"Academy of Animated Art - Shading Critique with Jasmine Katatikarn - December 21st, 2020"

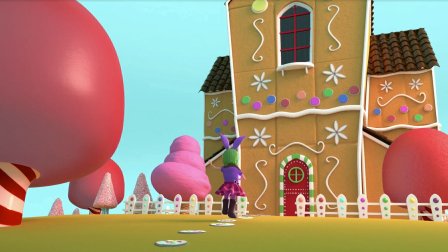493s
Funny enough, I actually brought this up.
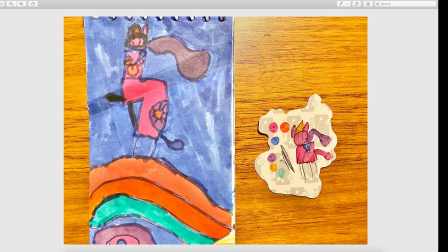496s
I have this image here, and okay, so this is an image that my 5-year-old daughter just did today, and it amazed me because she just walked up and she did this drawing, and then she showed me this little sticker that she drew behind it.
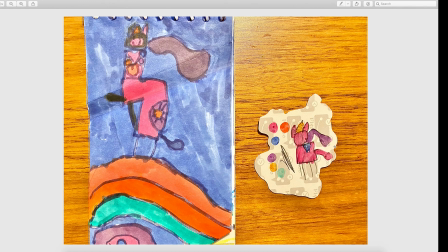513s
This is the back of a sticker, and she's like, and these are my colors that I used. And I was like, what, you just made a color palette for your, essentially like a style guide for her drawing. And it just amazed me, and I was like, why did you do that?
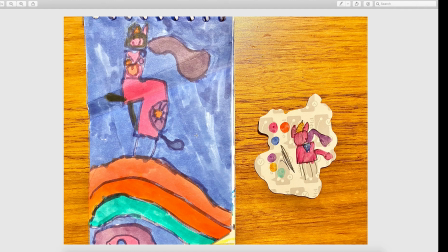531s
And then she's like, I thought it was beautiful, it was pretty to see the colors that I use. And like she should teach you, right? Like, she teaches me all the time, but like, this is essentially what I'm talking about. Like, she basically took her core colors that she did,
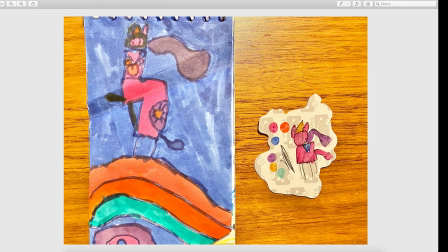546s
she put them together and made sure they looked really nice together, and then she colored it. I think she might have done this after I don't know. I'd be extra impressed if she did this before she did this drawing. So this was like the previs, and then this was the drawing. I didn't see her actually draw it, so I don't know.
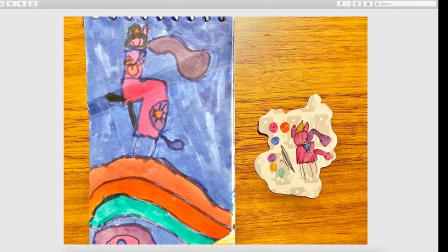564s
I can ask her later. But either way, I mean, this is what we're going for. I'd love you to sit down and pick your colors, pick your color palette.
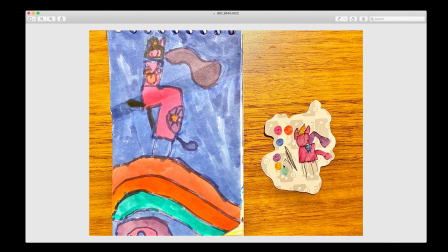574s
So kind of take your shot right now. Come on.
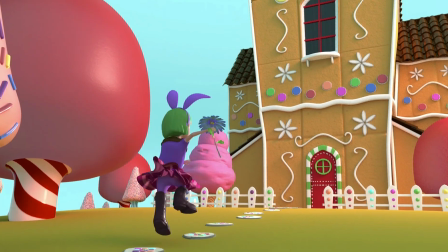581s
Take this shot right now, and let's see what your color palette looks like, and let's minimize it to,
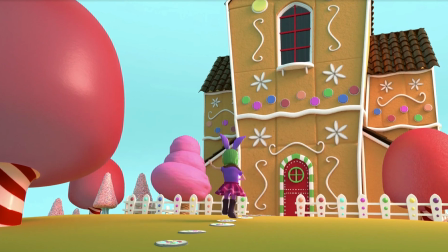588s
you know, the core 6 colors or something, so we're not all over the place and it's like super cohesive. So when it comes to lighting, it's just gonna work really well together. um, So that I'd love you to do.
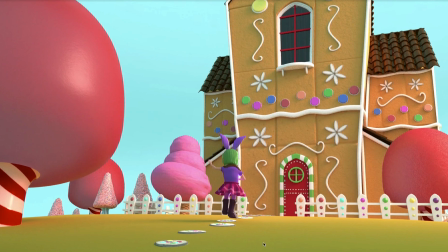602s
The ground, when I was talking about the ground, I was mentioning like putting texture on the ground, but one, I love this. I love that you put the little the pathway here. I think it really bridges it. It adds, a little variety, a little dimension, a little change within this kind of flatness.
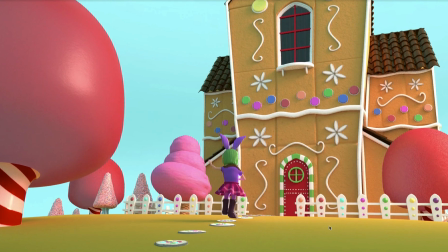622s
And I think that works really well. The thing that can work here too is along with the color palette. Let's see what your color palette looks like, and let's see how we can incorporate this ground into it, because it does take a lot of real estate, this ground color, right?
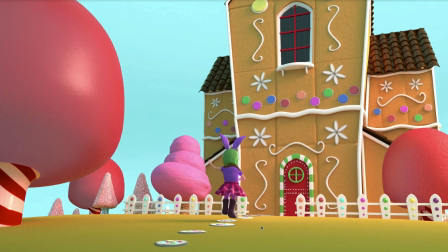638s
And right now I'm seeing, if I'm looking at colors, it's like a very greenish yellow, and it's very close to this gingerbread house. Um, but it's not evoking, like, it's feeling, I don't know, when I see this greenish yellow, I'm not thinking like happy, I'm almost thinking sickly.
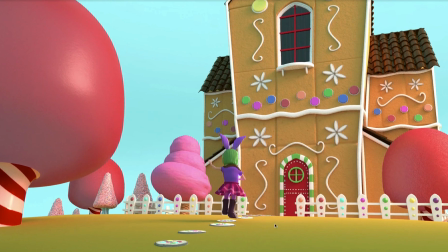654s
So I don't know, this is something you want to play with, and this is something that you could also do, I will say, in a draw over, a paint over. Like, you don't have to do this in CG with renders each time. Like, this is definitely something that can be addressed in a paint over, just simple color corrections.
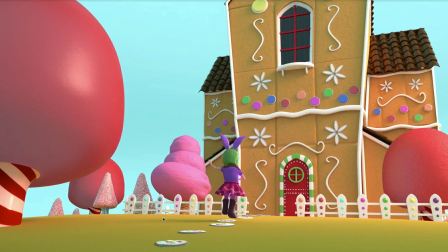673s
You can do it in 3D too and just render still frames to get it down. But I'd love to see that and just really hone in on your color palette. Because right now, I do think that her colors are starting to go a little bit,
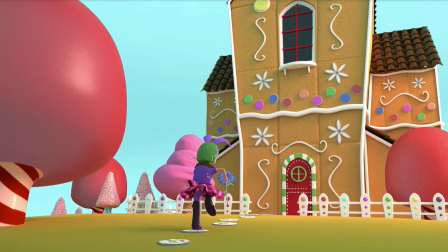694s
like the purples here, it's like a little bit too bright and saturated. I don't know. There's something about it that's just not meshing with me, to be honest with you. And I think it's just like too many colors going on. So that's why I think we should stop right there and address that and simplify.
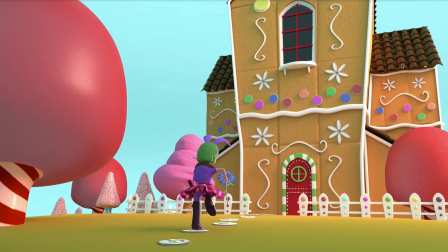712s
And then the other thing I'll ask is, what is the texture meant to be on this roof? Because I'm feeling like, we're getting that softness from the cookie and the icing and whatnot. And all of a sudden, this is feeling like really shiny and almost steel-like.
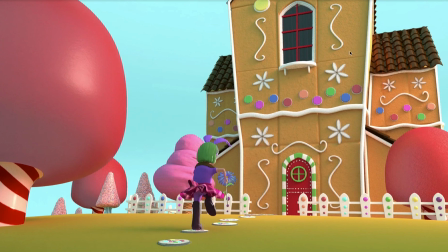732s
So it doesn't feel like it would go with a gingerbread house. So let's get reference on that and tie that in together.